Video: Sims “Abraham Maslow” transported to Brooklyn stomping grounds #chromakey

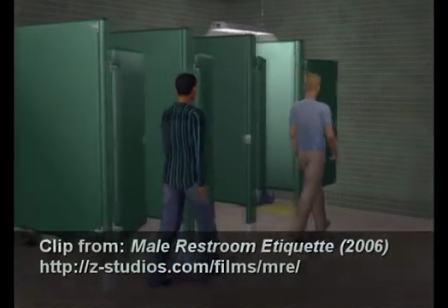Sometimes a transition between scenes can be a lot more interesting and fun than just a simple crossfade.
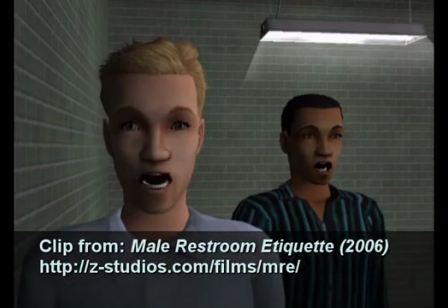Take this example where I wanted to move from a scene set in a men's restroom to an illustration of Maslow's hierarchy. First thing I did is I went onto Amazon and looked up the book cover, and I noticed that the style was a very simple one, and one that I thought that I could emulate.
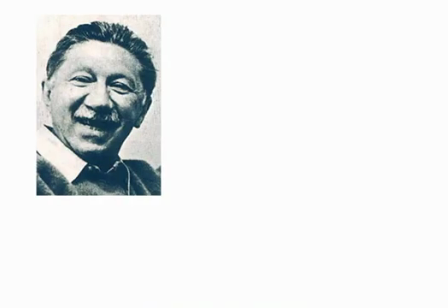And when I did further research and looked up pictures of Maslow,
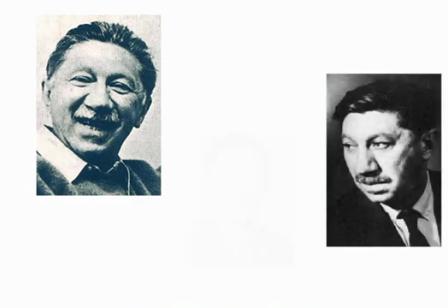it just struck me as the kind of look that I might be able to reconstruct within the game I was using, which is The Sims 2. So I opened up the Sims 2 body shop and I created my own Maslow. Then I filmed him in front of a green screen and coordinated so he would look to the left to match the angle on the head that's on the book cover.
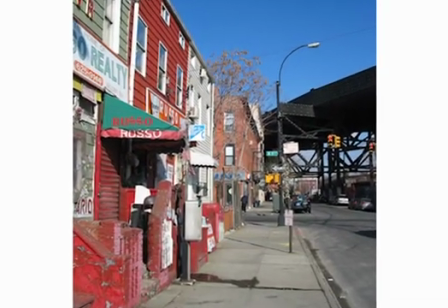Now, since I was talking about him being from Brooklyn, I found this shot of Brooklyn to put behind him. So with a little chroma key work, you've got Maslow superimposed over this Brooklyn shot.
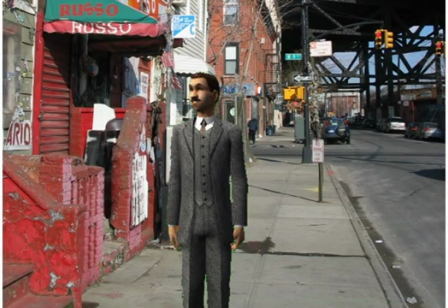Do a little bit of color matching to make it fit. Now what came next required a little bit of image editing work. I took the green screen image of Maslow and isolated his head. Then I did some color reduction, matched it to the palette of the book, and then designed my own book around that head.
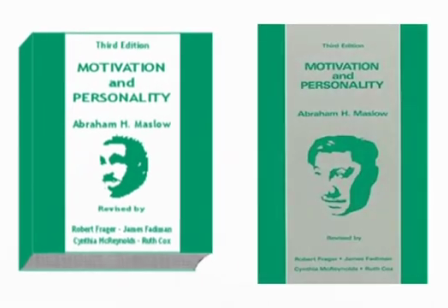And the two looked surprisingly similar. I put this in as kind of a nice little touch for anyone who might happen to go look up Maslow after seeing the film and thinking, that's kind of an interesting thing, I want to read more about that.
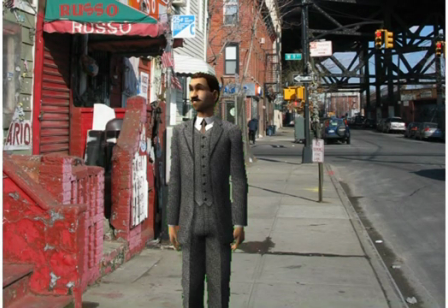If they happened to see that version of the book, it would be a nice little reward for them that, wow, that's the same book that I saw put together. When you reward your viewers with things like that not everyone is going to notice, they really appreciate that.
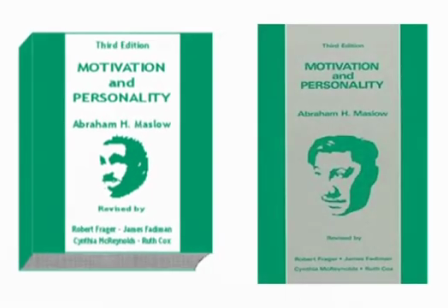It's a very gratifying thing. So it's worth the extra time to do those kinds of things. Here's what the final shot looks like with all of those elements put together.
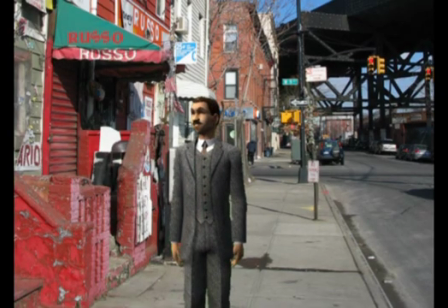In 1954, Brooklyn-born psychologist Abraham Maslow published his Motivation and Personality,
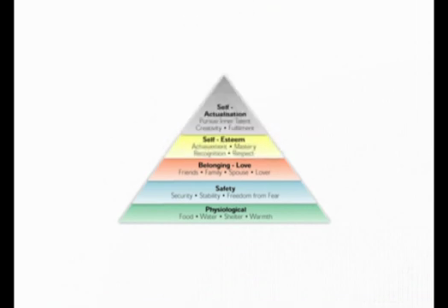in which he outlined the now famous hierarchy of needs. This hierarchy is often depicted as a pyramid with the most...